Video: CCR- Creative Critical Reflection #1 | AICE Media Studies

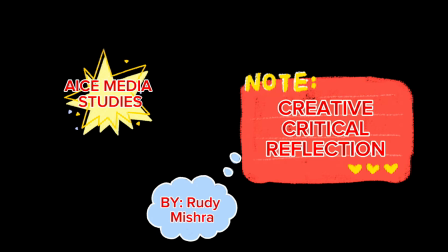[0:00]
Hello everybody, this is Rudy Mishra. Welcome to my Creative Critical Reflection for AICE Media Studies.
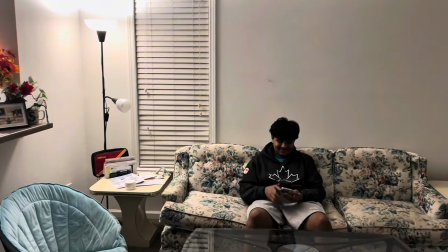[0:05]
My movie idea is called The House Isn't Empty.
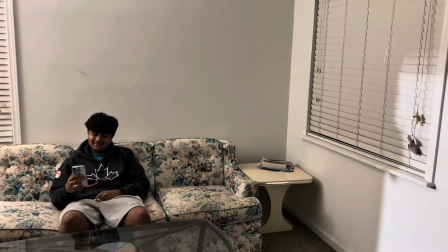[0:09]
In my movie idea, a teenager is shown alone in his house while an intruder breaks in.
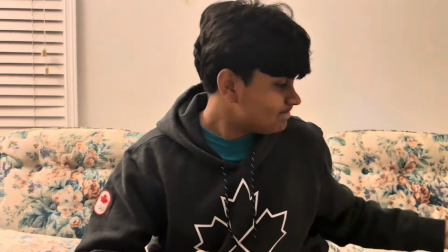[0:15]
The presence of the intruder isn't shown directly, but is shown indirectly through
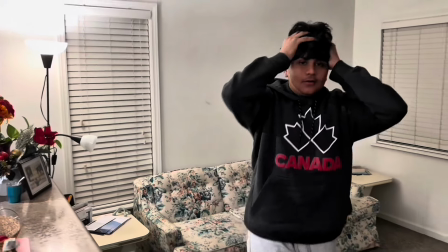[0:21]
events like lights flickering, dishwasher working randomly, and cabinets shown open.
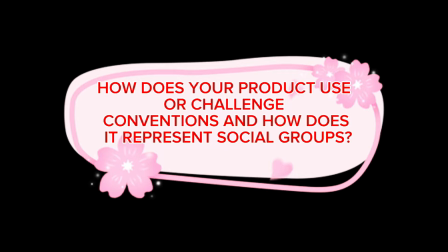[0:27]
How does your product use or challenge conventions, and how does it represent social groups? In my film, I use a method that is very commonly used in Hollywood films,
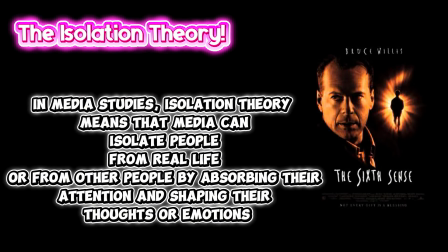[0:37]
known as the isolation theory, which is shown in the movie The Sixth Sense.
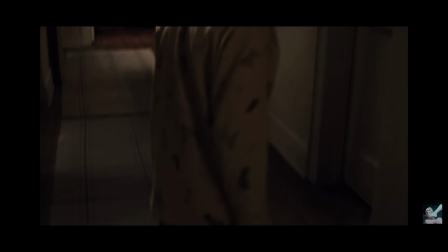[0:42]
This movie is a very good example to explain the isolation theory,
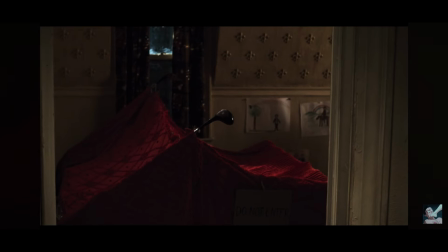[0:46]
as it uses the isolation theory to create psychological tension as the main character Cole feels alone because nobody understands his ability to see ghosts.
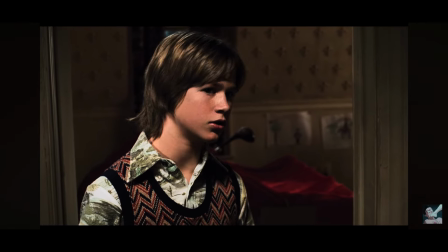[0:55]
This is very similar to my movie, which also shows the teenage boy all by himself going mentally insane. In my movie, The House Isn't Empty, the typical genre conventions seen in horror and thriller movies were broken.
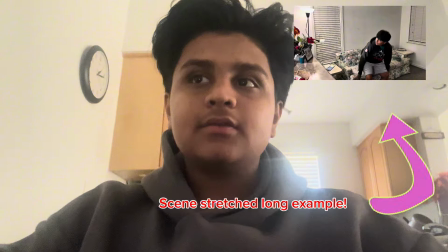[1:08]
Scenes were stretched longer than expected, creating psychological tension between the audience. My film, The House Isn't Empty,
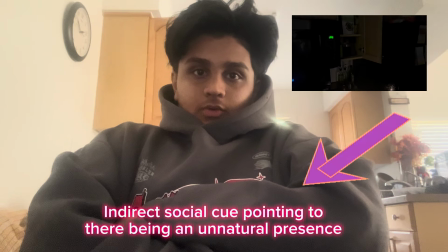[1:18]
challenges typical horror conventions by focusing more on psychological horror rather than the typical jump scares.
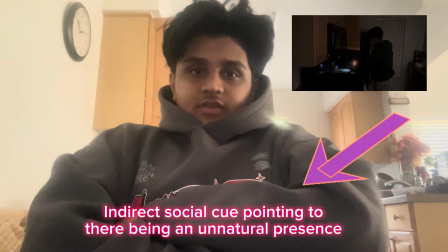[1:26]
Many horror films rely on jump scares, monsters, or loud music to frighten the audience.
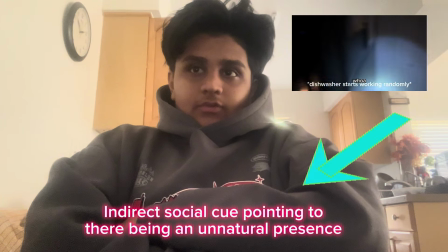[1:32]
But my film uses silence, subtle sounds, and slow pacing to create uneasiness,
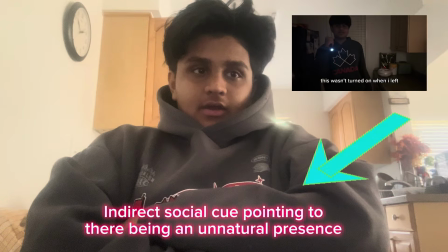[1:39]
which directs the audience towards thinking that there is an unnatural presence present in the house as the teenager is not.
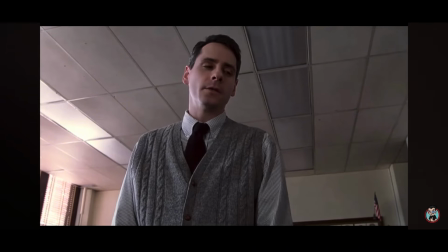[1:46]
For example, watch this clip in the movie Sixth Sense.
Stop that!
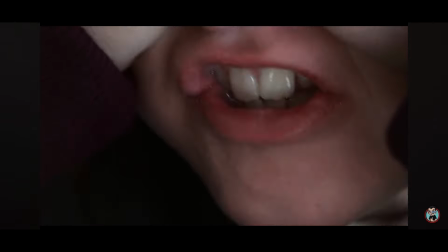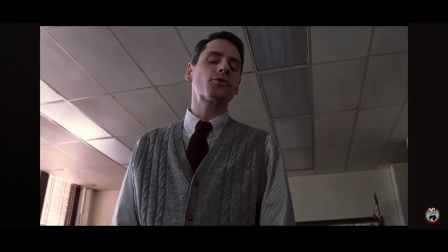[1:59]
In this exact scene, when Cole does the stuttering Stanley trick, he's shown to be a normal kid who's trying to distract himself and act like everything is okay.
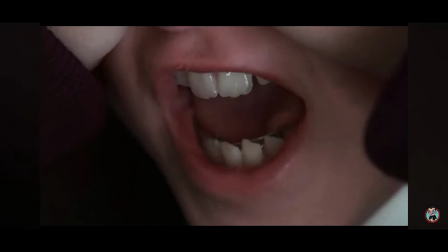[2:07]
The scene shows that Cole wants to fit in and appear calm, even though he's secretly dealing with fear and confusion about seeing ghosts.
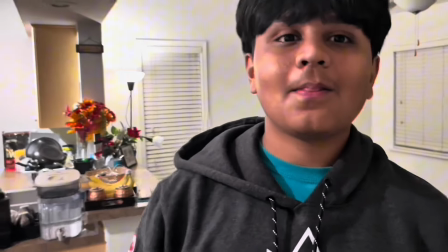[2:15]
This exact scene in my movie opening shows the teenager boy ignoring the cues, such as the lights flickering, and going to his room to find peace.
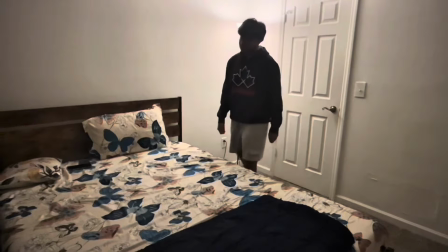[2:24]
He doesn't want to address the fact that there is an intruder in his house that is causing all these distractions and acting as a threat.
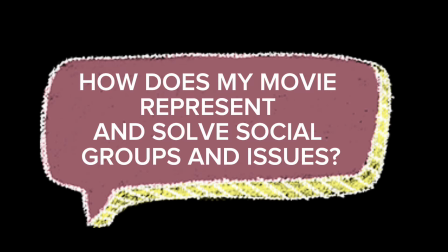[2:32]
Moving on, let's talk about social groups and social issues. Coming to a bigger conclusion, my film, The House Isn't Empty, represents the social issues of isolation and mental stress. The main character is shown to be alone inside their house, which reflects how people can sometimes feel disconnected or trapped, even if they're connected entirely online. The situation can represent how social isolation can affect someone's emotions and make normal situations start to feel uncomfortable.
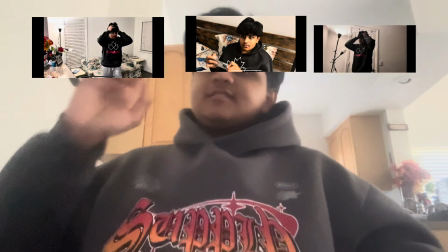[3:02]
Scenes like this, and this show us how the teenager boy was trying to ignore all the cues that an intruder is present. That's it for today. I hope y'all enjoyed, and I hope I answered all the questions correctly.